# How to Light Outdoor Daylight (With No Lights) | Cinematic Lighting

Hey guys, my name is Brady Bissette.
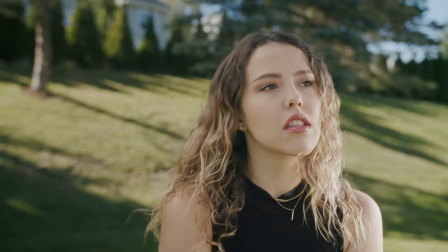[0:01]
I'm a cinematographer and DP and today we're going over two different ways to shoot in the harshest of day lighting with just a diffuser and a bounce, aka for just $40.
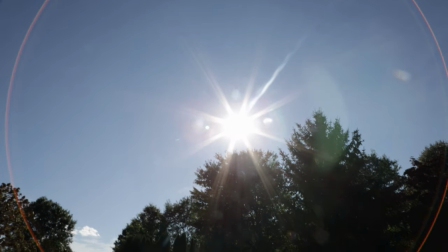[0:11]
So I want to preface this by saying that midday lighting is known to have some of the harshest,
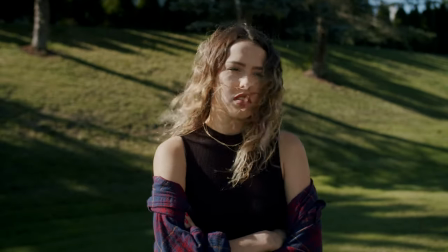[0:16]
brightest, and most unflattering lighting and definitely known to cause raccoon eyes, show all imperfections in skin, and definitely squinty eyes. So if you can, before just shooting in harsh sunlight, try to shoot in shade on a cloudy day or even at golden hour, which is known to have a lot softer, warmer, colorful light, casting great shadows and looking a lot better on your subject. But if you must shoot at midday, here are two ways to help you out. The sun is by far the strongest light source out there. So rather than fighting it with additional lighting, we're going to use just bouncing and reflecting and that is it. Super easy, super DIY. So let's dive into things here. First, I know it's a composition sin to face your subject directly into the sun, but if you're over there like, well Brady, what do I do if I absolutely need to have my subject facing the sun? Like, I need that tree in the background, because if I don't, for whatever the reason, here's the answer.
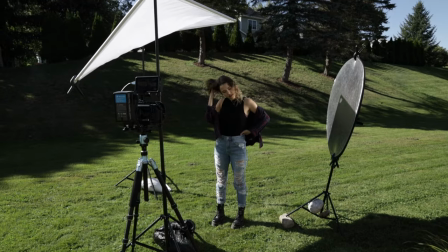[1:08]
You can diffuse the sun. So to do this, I made this scrim by myself for very cheap, hence the bending, but with scrims this size being upwards of five, six hundred dollars there's absolutely no shame in diy and it works just about the same by the way for a video on that leave a comment below and i'll show you how to make a diy scrim for under 20. so i took this diy scrim put it on two different stands and i boosted those up and
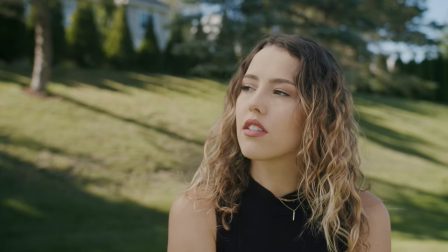[1:30]
immediately it looks so much better but before you do anything before you let your hands go off of that please please please sandbag it because these things are like sales and they're gonna fly away hurting all your gear or hurting somebody else, more importantly. So you don't want that. And if you don't have any sandbags, use rocks. Hey, they don't look great.
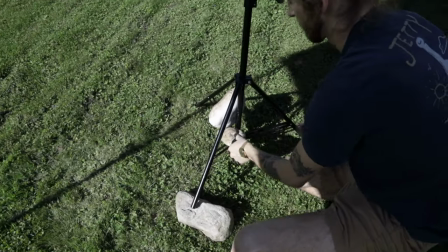[1:51]
They're heavy. They hold it down. Rocks work great. So now that we've got that sandbag or rock bag and in place, this sun cutting through this layer of diffusion onto the subject's face is acting as your key light.
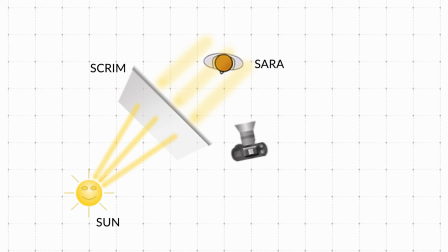[2:02]
So if we're talking direction, I've got the diffuser at about the subject's two o'clock relative to the camera. And I do that just to still get a little bit of side light, being able to wrap that around and leaving some of her face into the shadows. And to see a little bit more of how and why I wrap light like that and shoot it from the side, check out this video above.
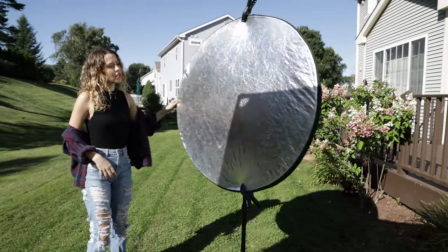[2:20]
So one more light that we can add is a reflector disc roughly 180 degrees away from the key light and that's going to act as the rim light or an edge light.
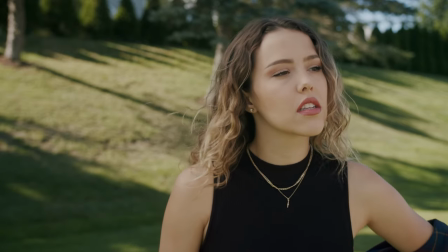[2:29]
In essence, like I've said before, rim lights separate the subject from the background and typically they're always kind of cross key or
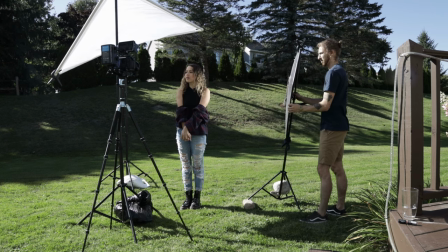[2:37]
roughly 180 degrees from the key light kind of getting that separation diagonally and I use the silver side of my 5-in-1 disc just to get a little bit more
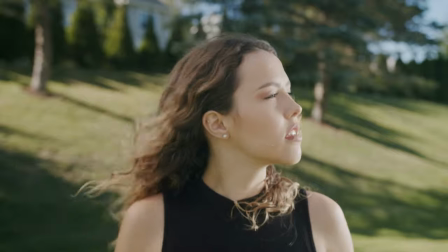[2:46]
hard strong reflection bouncing off of her but if that's a little bit too harsh edging her shoulder and edging her face you can either
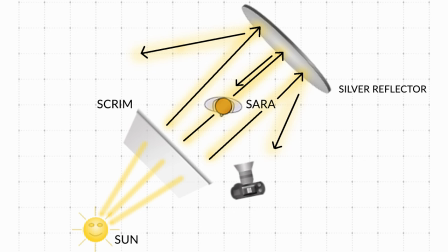[2:54]
one dim the Sun or two take that reflector and pull it away from the subject that way that light's really gonna fall off by the time it reaches her or you can simply just switch it to the white side and it might still even bounce just enough light to edge the side of her face as well go ahead and flip back and forth and see which one really works best for you but there you have it a simple three-point light setup and for a second option say you don't have a scrim like this or you can't put a diffuser anything up on stands let's go ahead and
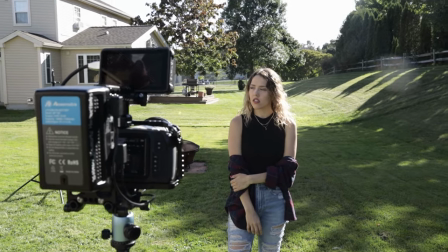[3:21]
rotate your subject around now she's backlit and the Sun is behind her so now that rim light that we were talking about before hitting Sarah the
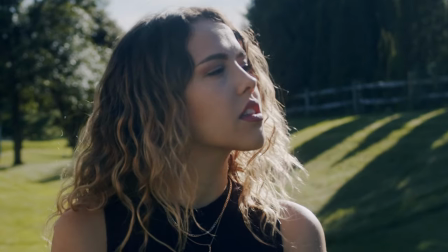[3:28]
Sun is already doing the job for us so that's easy the rim light is done the rim light is taken care of but now that she's turned around with the
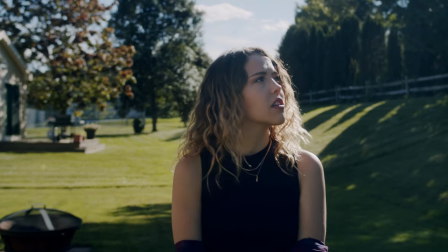[3:34]
Sun behind her everything else is exposed correctly but she is very much so in the shadows so we're gonna have to punch some light back in there somehow to make the key light we're gonna look at the rim light and go about 180 degrees across that
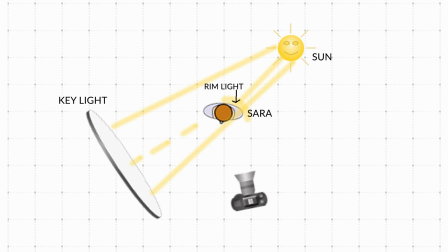[3:46]
so instead of being the back left shoulder you're gonna be on the front right shoulder with the key light and since we don't have a Sun in front of us to cut the light through we're gonna have to bounce light back on so in this case we're gonna be taking my five and one disc on the white side and we're gonna bounce the sun off of that back to Sarah to fill in her face.
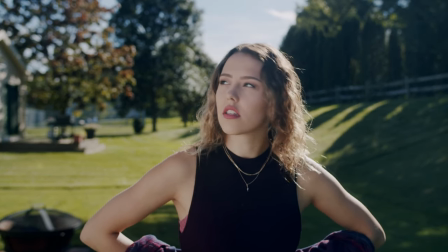[4:04]
I use the white side to be a soft bounce rather than a silver side because the silver would just be too bright and too harsh and 95% of the time harsh lighting combined with faces are definitely a no bueno. So that's why I wanted that white side to have a really soft roll off of light and a really smooth pleasing complexion. And another tip whether you've got the reflector on a stand or you've got an assistant holding it up make sure that you've got the reflector placed high so when the sun coming off of it and then bouncing to your subject it still remains coming from a high source and it still looks natural rather than bouncing from the ground and bouncing back up onto the face because no light would really be bouncing off the grass like that
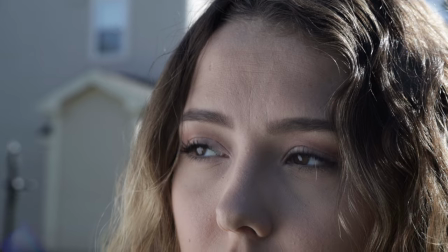[4:44]
we want to maintain that consistency and natural light direction and let's go ahead and point out how you can really see a catch light in Sarah's eyes with lighting setups like this catch lights are great for getting that little twinkle that glimmer in your eye to pull attention from the viewer straight to the eyes and maintain that eye contact so let's go ahead and take a look at the before and afters of both of our shots
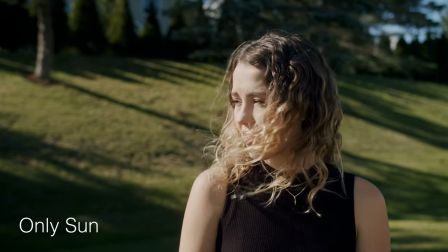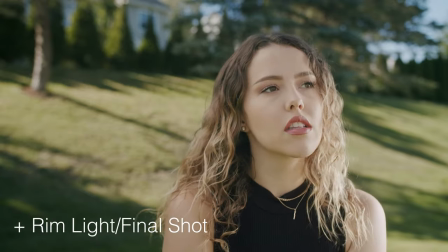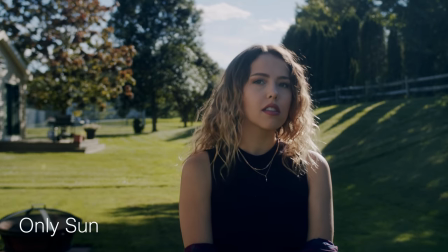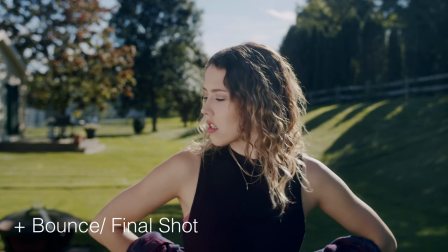so there you have it two very very simple DIY ways to light your subjects outside in harsh lights with no lights just simple diffusion and bouncing techniques that'll make your shots go a very very long way I really hope you enjoyed this and it works well for you on all of your projects and there's the bell. Class dismissed.